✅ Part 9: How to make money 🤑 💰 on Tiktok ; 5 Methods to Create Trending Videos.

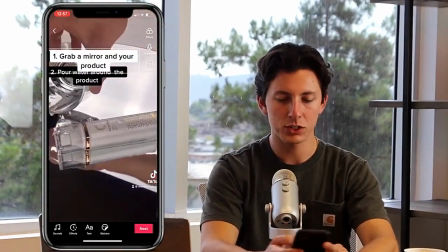(4:15)
And then I'm also going to trim the duration of that one as well, so it's not lasting there the whole entire time.
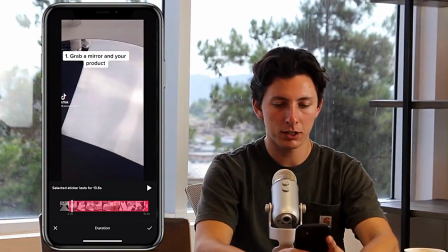(4:22)
Have it pop in exactly when I want it to pop in, and have it fade out when I want it to go away.
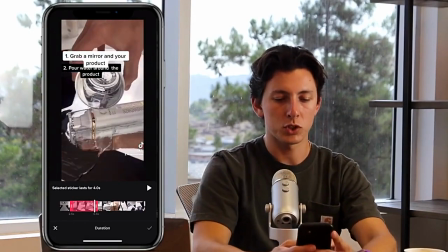(4:29)
So boom, press the check mark. I'm going to add another set of text, which we will have it be step number 2, which will be pour water around the product.
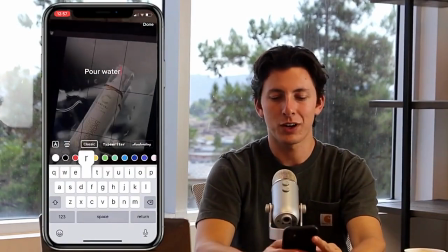(4:40)
You can make it whatever colors you want.
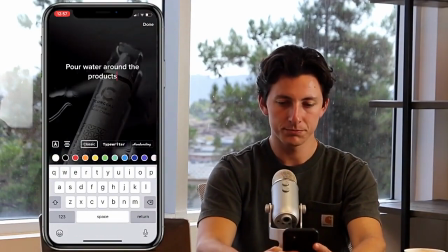(4:46)
And then I'm going to set duration on that one as well. So basically it's going to say product photography shoot.
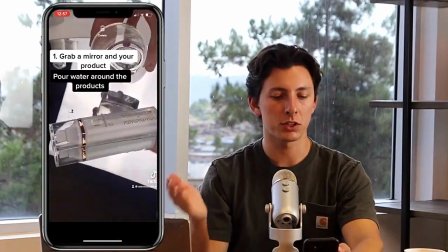(4:52)
It'll explain step 1 of what I want them to do, step 2 of what I want them to do,
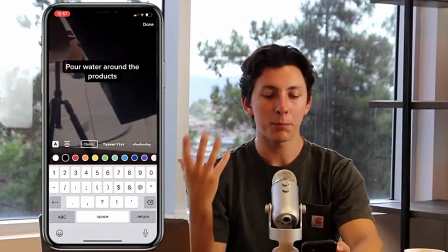(4:57)
and then those are going to go away And what I plan to do is place a voiceover over top,
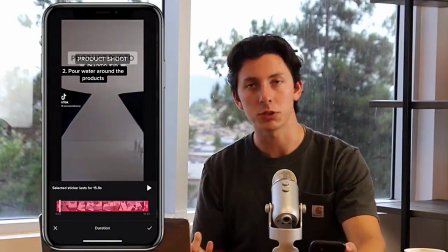(5:02)
kind of explaining exactly what we want them to be doing. So that we're kind of hitting them on all fronts.
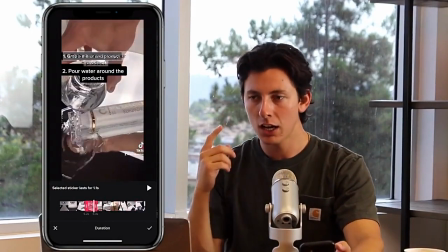(5:08)
So we want to do this text for anyone who's hard of hearing or anyone who's watching it without volume.
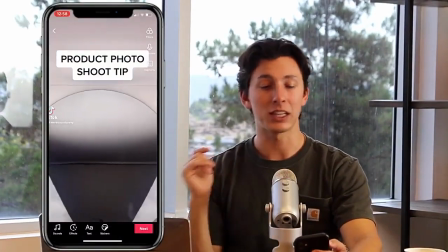(5:13)
And then what we're going to do is place a very popular song on top of that as well.
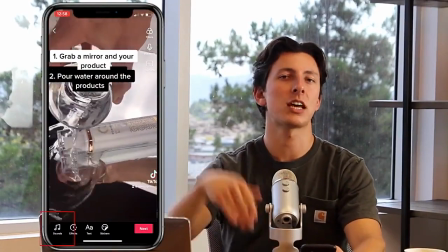(5:18)
So as we talked about before, make sure it doesn't have a trend on it already unless you're doing the trend.
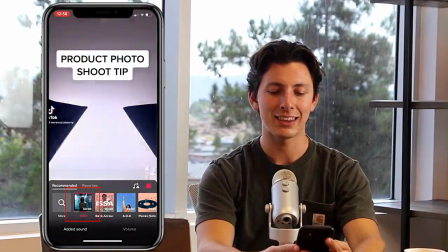(5:23)
And then I'm going to click on that popular song, add that, but then we want to go over to the volume section,
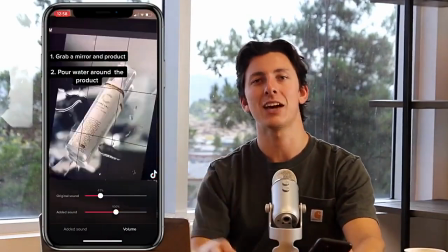(5:29)
bottom right corner, so that we don't have our original sound in there. We don't want sounds of you moving your camera around and stuff like that.
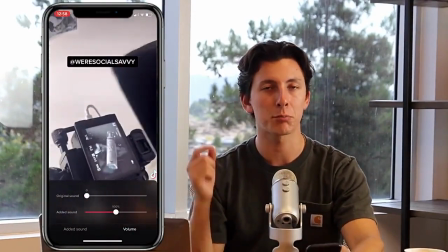(5:37)
So I'm going to take away that original sound, and I plan to voice over this.
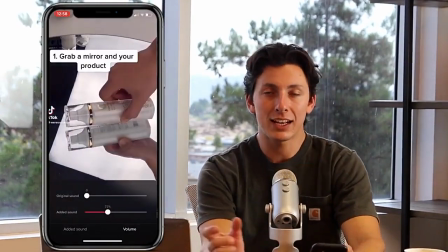(5:40)
So I want to lower the added sound just a little bit, and the added sound is the music sound basically, and then that'll be it.
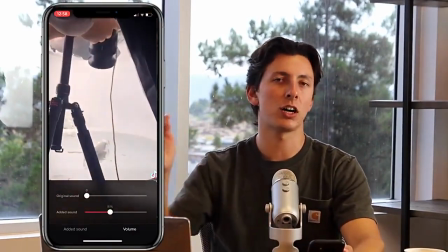(5:49)
So I dropped it down to 70%, but then the original audio I dropped it down to 0 because I'm going to be doing a voiceover,
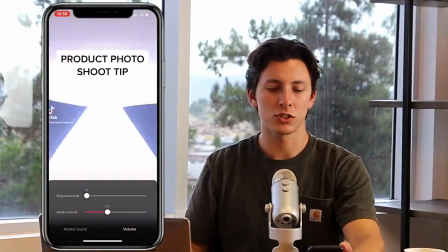(5:54)
but I want the music in the background behind my voiceover so that we could go to the explore pages of the people who listen to that sound,
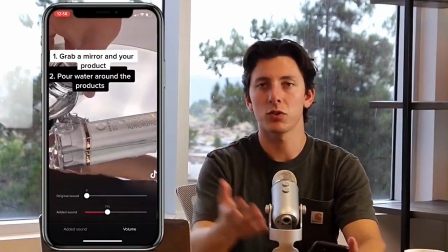(6:01)
as well as we have the voiceover kind of explaining what we want.
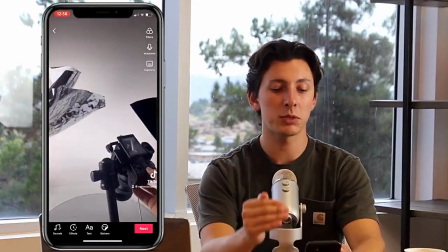(6:05)
As you can see, the flow of this video, it has the hook in the beginning, it has the value in the middle, and then a call to action at the end.
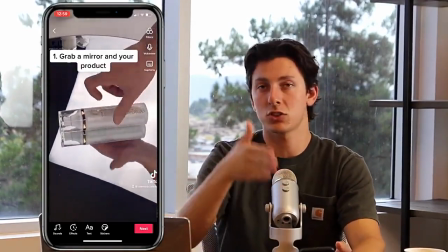(6:13)
What is the call to action for me? I want people to come to my Instagram page or my TikTok page and actually check out my other stuff.
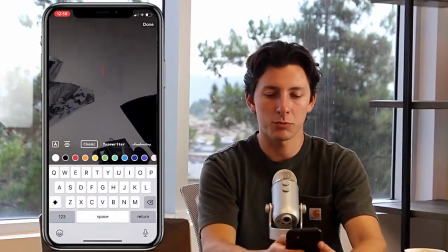(6:21)
So what I'm going to do is I'm just going to place my username. So I'm going to put @We'reSocialSavvy, which is our social media page.
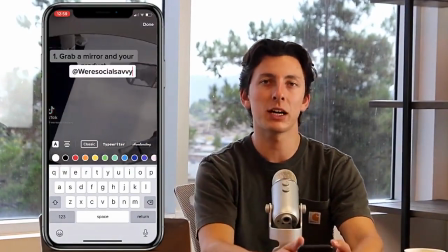(6:29)
You could put your website, you could put all kinds of things, but we always want to put some sort of call to action.
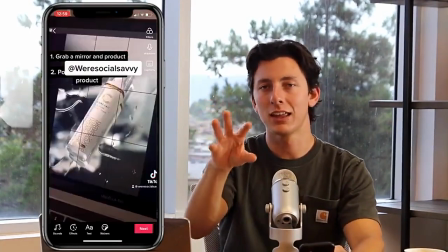(6:35)
It doesn't have to be so blatant that it's like an advertisement,
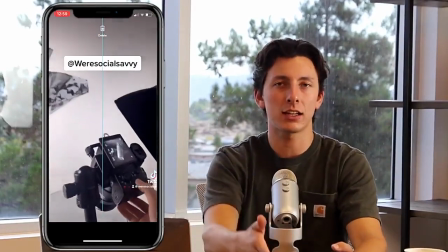(6:39)
but we definitely want to put that call to action in there because at the end of the day, that is the goal for our brand.
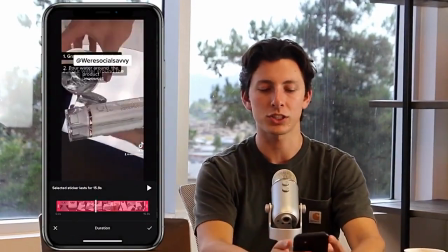(6:44)
We want them to go somewhere other than just watching this video. I'm going to set the duration of that one.
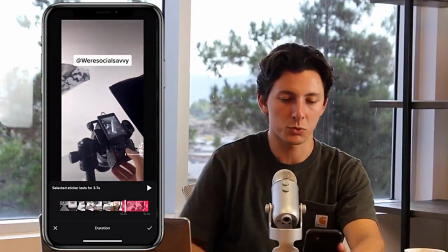(6:50)
So I want the duration of this call to action to just be at the very end because we want to follow those guidelines, the hook, the value, and then call to action.
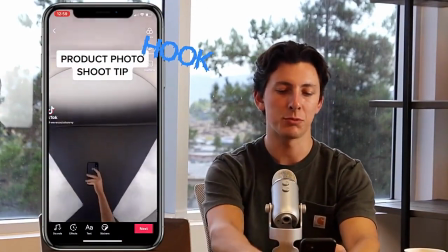(6:59)
As you can see, the flow of the video, it'll be your hook, it'll be your explanation in the middle, which is your add value,
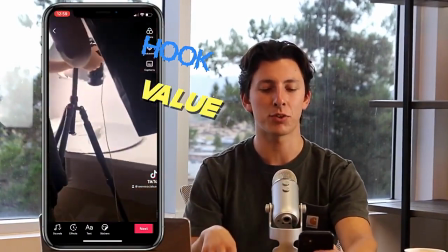(7:06)
and at the very end, we want your call to action and the final product in order to basically give them what they wanted to see.
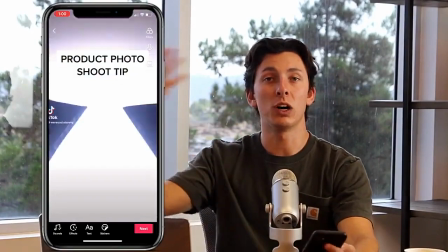(7:14)
We have to show them, if I'm doing these photography tips, I gotta show what the final product of that photography tip is.
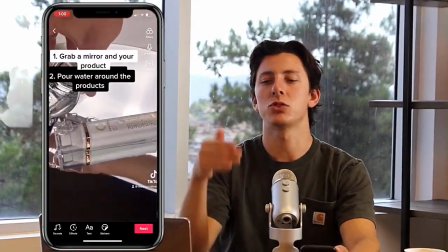(7:20)
So this is a great step-by-step on how to follow that hook method.
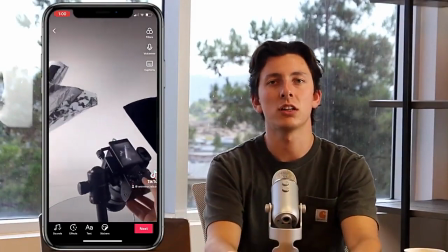(7:24)
And then lastly, what I'm going to do is I'm gonna place that voiceover, and this will be solid to hit all fronts as far as doing the voiceover,
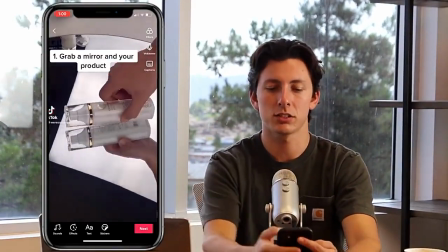(7:32)
doing the music, and these captions and subtitles. So I'll do a voiceover here and I'll just record it straight up right now.
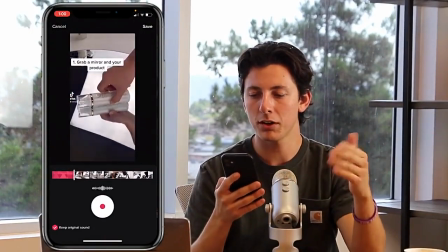(7:39) Here's a little product photography tip. Grab a mirror and your product, pour water around the product,
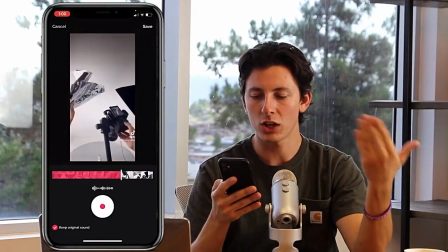(7:49) and then watch your photo come to life.
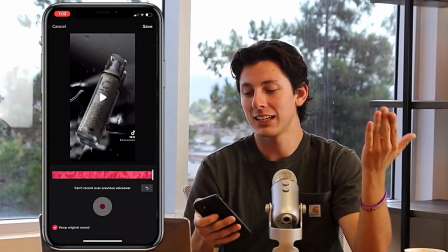(7:56)
Boom, and that's it. So that's all I did.
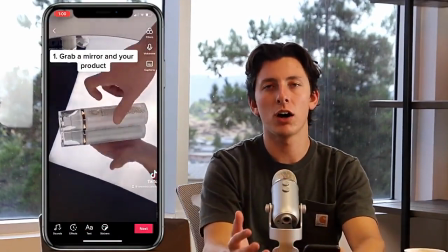(8:01)
So as you can see right there, the audio on my video is a little bit too loud for my voiceover.
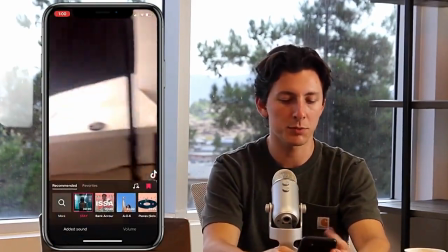(8:07)
So I want to hop into the audio section one more time. It's the bottom left, little music note.
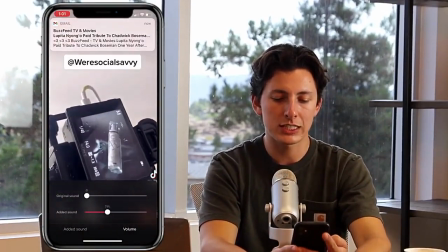(8:11)
Go to volume and then drop that music sound down even lower, down to around 15.
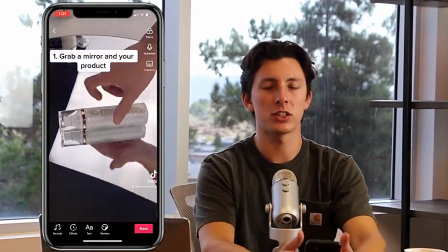(8:17)
So that is a great formula to a video, to making a video.